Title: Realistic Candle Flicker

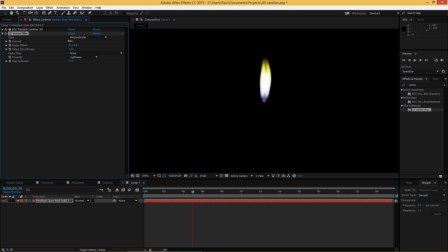[8:18]
So setting the type to perpendicular and increasing the amount gives a really cool look to it. If you scrub, you can see it really smoothed out the edges without making it look too fuzzy. It looks a lot more like a candle now. And again, if you didn't use vector blur, you could just use some kind of matte choker to take care of these edges.
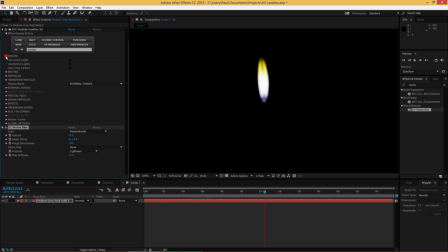[8:37]
And you could also use the motion blur here, which we'll use anyway later, but that'll slow things down, so we'll save that for last. Okay, so we have our vector blur. Now we want a glow. I'm going to use the fast film glow because it's fast and it does what we need.
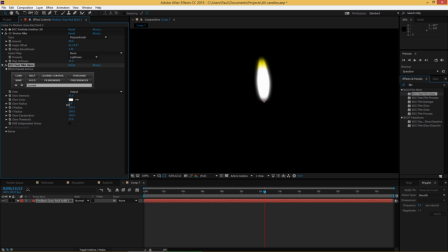[8:56]
Let's bring the radius down here and maybe increase the threshold so we get like a nice inner glow coming from the candle, and then apply another one.
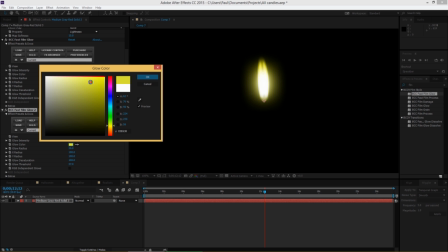[9:07]
And this is going to be where we really put like a yellow tint on this thing. Makes a big difference here.
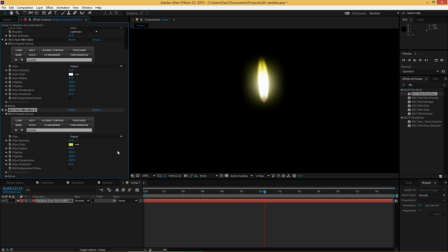[9:14]
It even does overpower the blue we had before. And, you know, you could really work with it and try to keep a blue glow on this side and a yellow glow up here, but I think it looks just as good if it's all yellow.
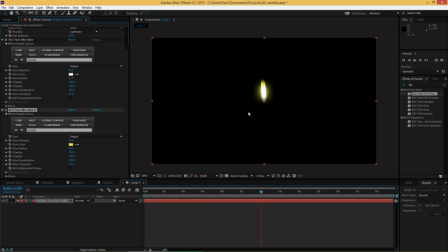[9:29]
So there, zooming out a bit, very realistic candle glow there.
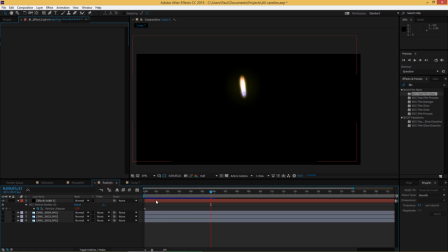[9:34]
Now one thing that this candle's not doing that this one did is this one is shrinking and growing a lot.
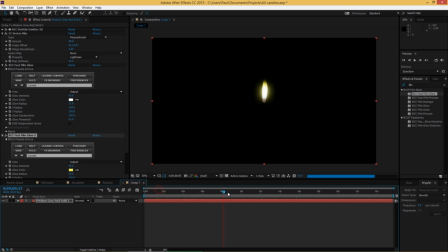[9:41]
Now to get that effect, there's a few different ways you can do it. The easiest way to do it is to go back into the emitter group and just animate the particle lifespan. So you can do this manually, creating a keyframe here, revealing it with you in the timeline.
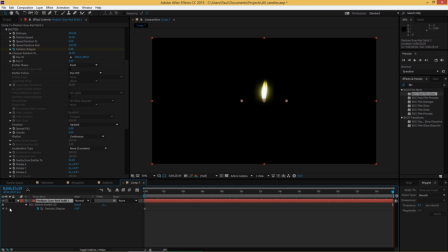[9:56]
And you could put in some manual keyframes, Or you can just make two keyframes and then use the wiggle expression in After Effects. So if I wiggle this once per second with a magnitude of, let's say, 0.7 and apply,
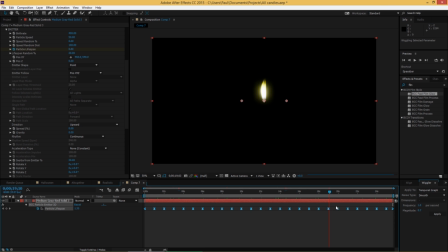[10:12]
so you can see we get that sort of grow and shrink nature that candles and flames tend to have. And that's pretty much that. Now, to make this work with music, that's another story. So we're going to use the same parameter. It's going to be the particle lifespan again, but we're going to use Beat Reactor to do that.
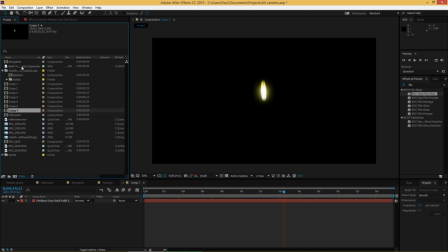[10:31]
So let me bring in that music I used, the Bach Toca and Fugue.
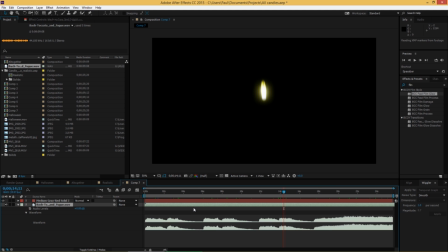[10:35]
If I reveal the waveform here, the part I used was about here. It's where the organ starts to build up really ominously. So let's just move that towards the start of our scene. And we're going to create a new solid for the Beat Reactor.
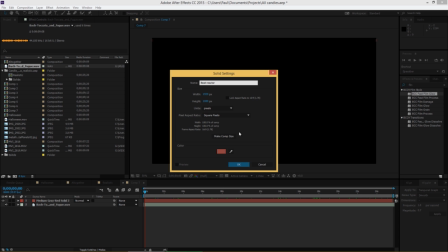[10:55]
I'm going to call it Beat Reactor, set this to some different color,
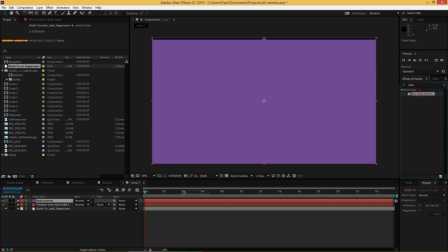[11:00]
get Beat Reactor in my effects here, apply it onto that solid, and it disappears.
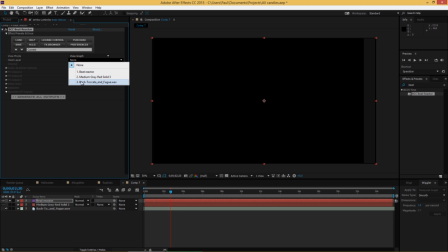[11:06]
Perfect. So we're going to solo this track right now, select the audio file, and here's the wave graph of it.
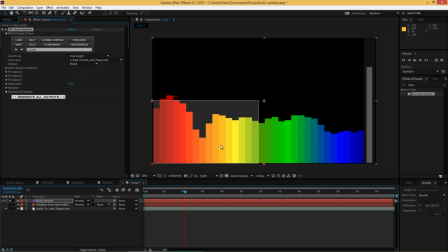[11:14]
Now these bars represent different frequencies in the music, and you can adjust the resolution of these bars by going into Audio Spectrum Options. I'm going to set this frequency resolution to 128, and I'm going to turn the smoothness down to 0.
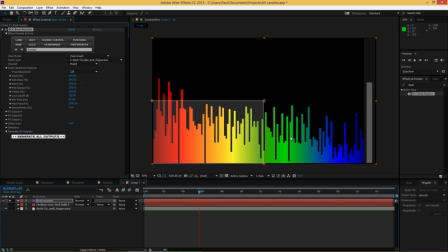[11:29]
That way I can practically see individual notes getting played in the frequency. And you can even adjust the display itself, like increasing the min and max, or increasing the percentage scale of each range.
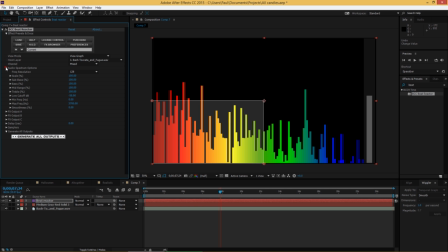[11:43]
A lot of control here. So how do I know which part of the song I want to identify?
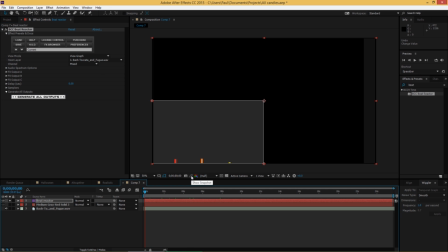[11:49]
Well, I'm just going to play it with a preview to RAM.
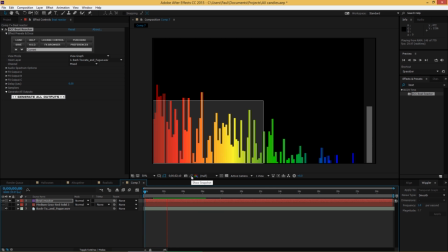Okay, I hope that wasn't too loud for you. But it was clear to me that this part came on with the keyboard that I want. So before that, there was nothing there. And yeah, like this spike right here.
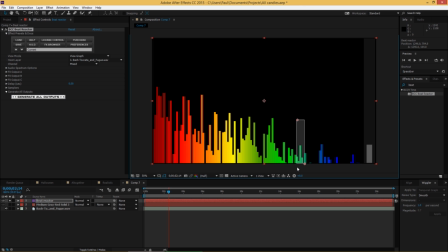[12:11]
So that's the spike I want the candles to come on with. So I can isolate that with this sample corner right here. And what we're going to do now is open effects output A and make sure these values match the parameter we're going to use it for.